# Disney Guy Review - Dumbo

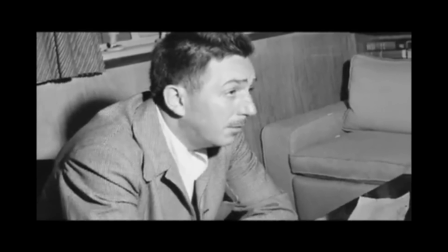Unfortunately, shortly after primary animation was finished, turmoil struck the Disney Studios.
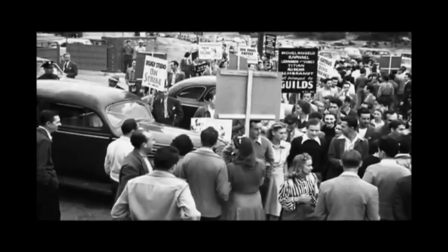In late May of 1941, led by Art Babbitt, many of the animators, including Vladimir Tytla, went on strike against Walt, crippling the studio.
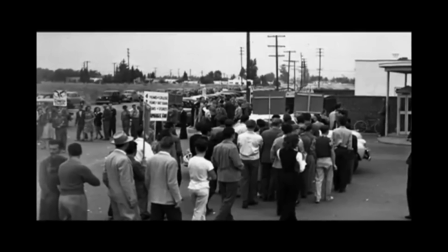Though the strike only lasted for about five weeks, irreparable damage was done to the family atmosphere at the studio,
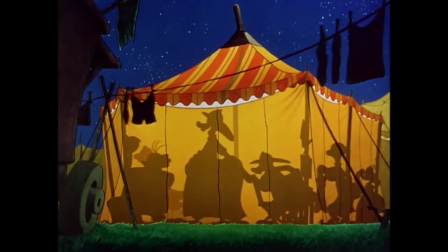and many of the Strikers were caricatured in the film as the grotesque clowns who were hitting up the Big Boss for a raise. I bet that was an awkward conversation when they came back and found out that they were being portrayed as clowns.
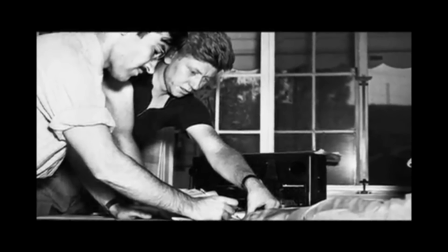Despite the distractions, though, Dumbo still managed to have a short development, under two years, and on October 23, 1941,
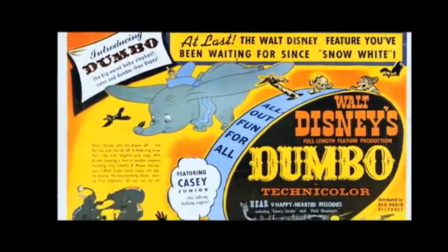Dumbo was premiered at the Broadway Theater in New York City.
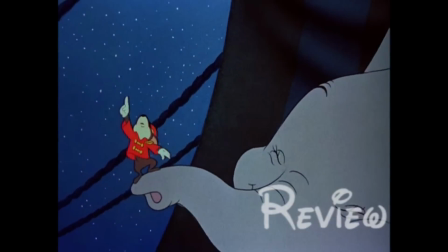So Dumbo didn't have as many bells and whistles as the other animated features, but is it just as good?
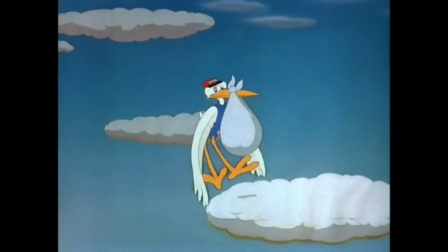Well, it can be hard to compare Dumbo to some of the other classic Disney features, because the animation style just lacks a lot of the intricate details that the others do.
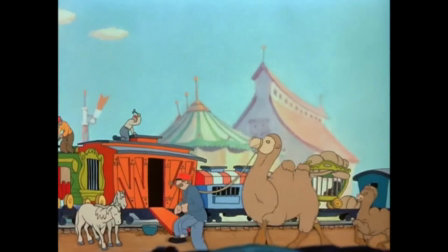Really, the brighter and simpler style is more comparable to a silly symphony than a feature. That being said, I think the simpler animation works for Dumbo.
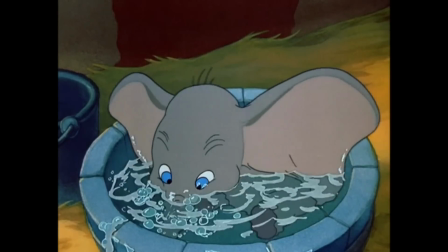It keeps things colorful, adds to the circus-like atmosphere, and really forces you to focus on the character animation of Dumbo, which really is fantastic.
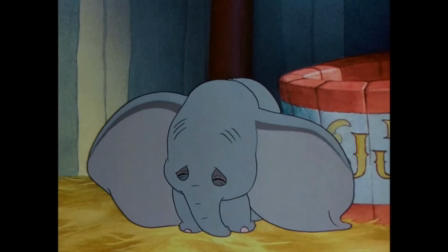You can just watch Dumbo's eyes throughout and know exactly what he is feeling.
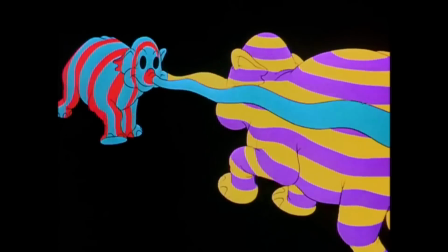There's a number of sequences in the film that are really interesting to look at as well, including one of the trippiest sequences in Disney history, Pink Elephants on Parade. By the way, between Dumbo, Timothy, Bacchus, and Pinocchio, we've had now four Disney characters who have been drunk over the last three movies.
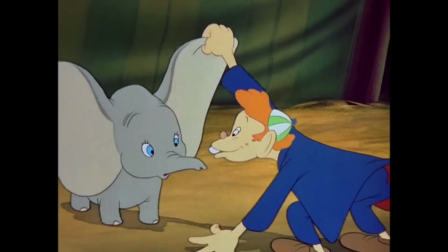Do we need to start like Disney AA or something? I was surprised to see how mean they made a lot of the characters.
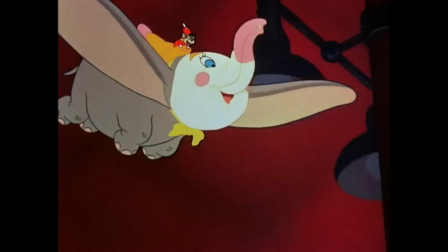I mean, right from the start, they mercilessly pick on Dumbo, though in a lot of ways, his excessive cruelty does make Dumbo's triumph all the more satisfying.
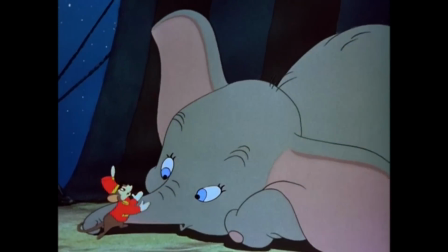And it makes you appreciate much more when someone actually is nice to him. Overall, I... Racist alert! Racist alert! Racist alert! Yeah, yeah, yeah, I saw that coming.
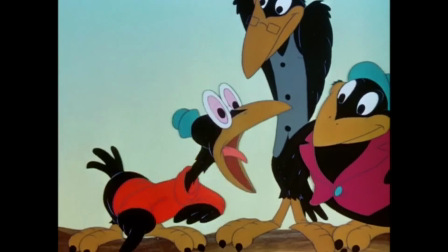Pardon the pun, but I think it's time we address the elephant in the room. The Crows. The Crows have come under some heavy scrutiny as being racist stereotypes of African Americans.
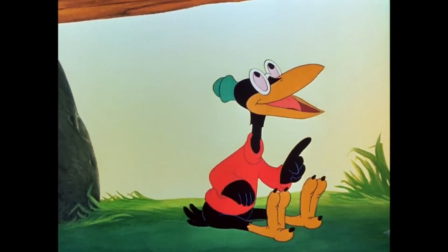And yeah, some of the criticism is indeed warranted. I mean, the leader of the Crows is officially named Jim Crow for crying out loud. For those of you unfamiliar with American history, Jim Crow laws basically allowed for legal segregation in the United States from 1876 to 1965.
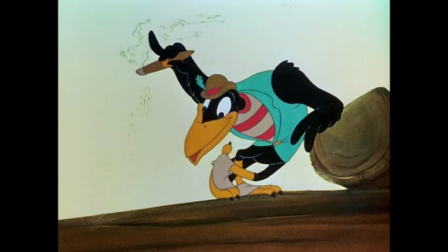So yeah, not exactly the best thing to be making light of. Though to be fair, aside from Cliff Edwards, the Crows were voiced by African Americans, the Howe Johnson choir,
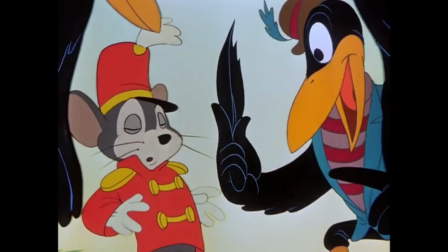and much of their dialogue was based off the ribbing that they did on each other during their concerts. Also the Crows are some of the only characters who are actually sympathetic to Dumbo and try to help him out. All in all, yeah, you probably can consider the Crows to be racially insensitive, but they're portrayed as such positive and important characters in the film that it's hard for me to go so far as to call them racist exactly, but hey, that's just my opinion. So now that all that awkwardness is out of the way, let's continue.
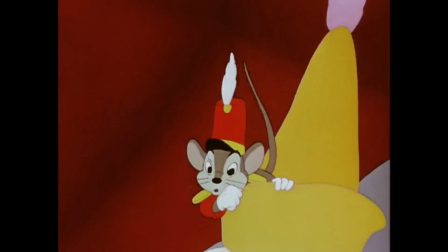Overall, I enjoyed Dumbo. It packs a lot of story in a short amount of time, only 64 minutes, and it's as motion packed as any Disney feature before or since.
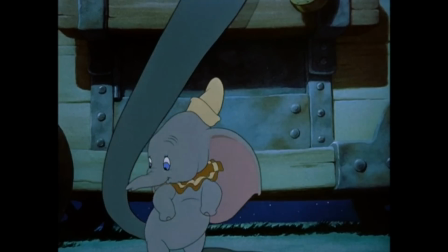It may be tough to compare it to movies like Pinocchio or Cinderella, but there's no denying that Dumbo is definitely a classic in its own right.
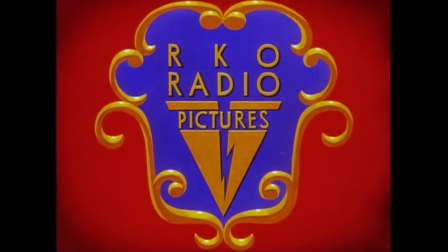RKO Pictures and Disney butted heads again with the release of Dumbo.
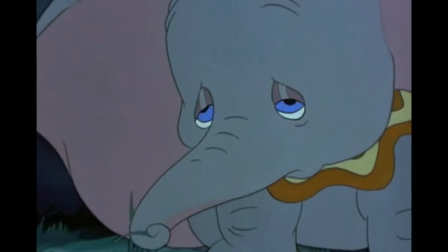RKO wanted Disney to either cut the length of Dumbo down to the length of a short, extend it to at least 70 minutes, or release it as a B-movie in conjunction with another feature. Walt declined all three options and pushed Dumbo through as an A-feature anyway, because, you know, he's Walt Disney.
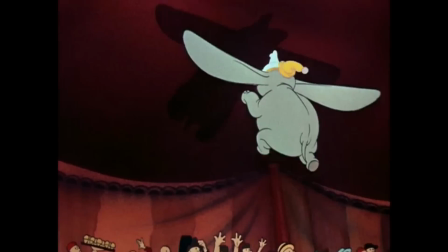Luckily for Disney, Dumbo was a smash hit, receiving high critical praise, but more importantly, drawing moviegoers.
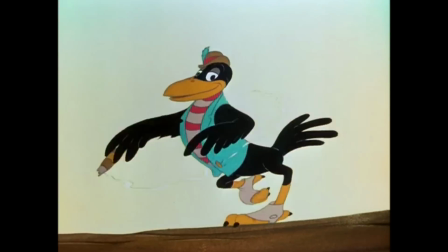Dumbo made $1.6 million in his initial release, making it Disney's most financially successful feature of the 1940s and bringing in some desperately needed cash flow.
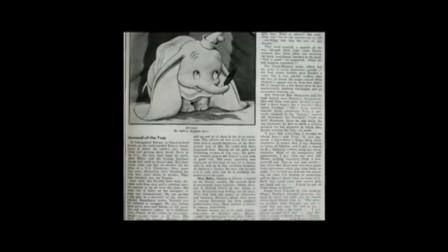The movie was so successful that Time Magazine planned to put Dumbo on the cover of their December 1941 issue, naming him their Mammal of the Year. Unfortunately, a little incident called Pearl Harbor happened on December 7th, and it derailed that idea. A national tragedy does tend to take precedent over an animated elephant, after all.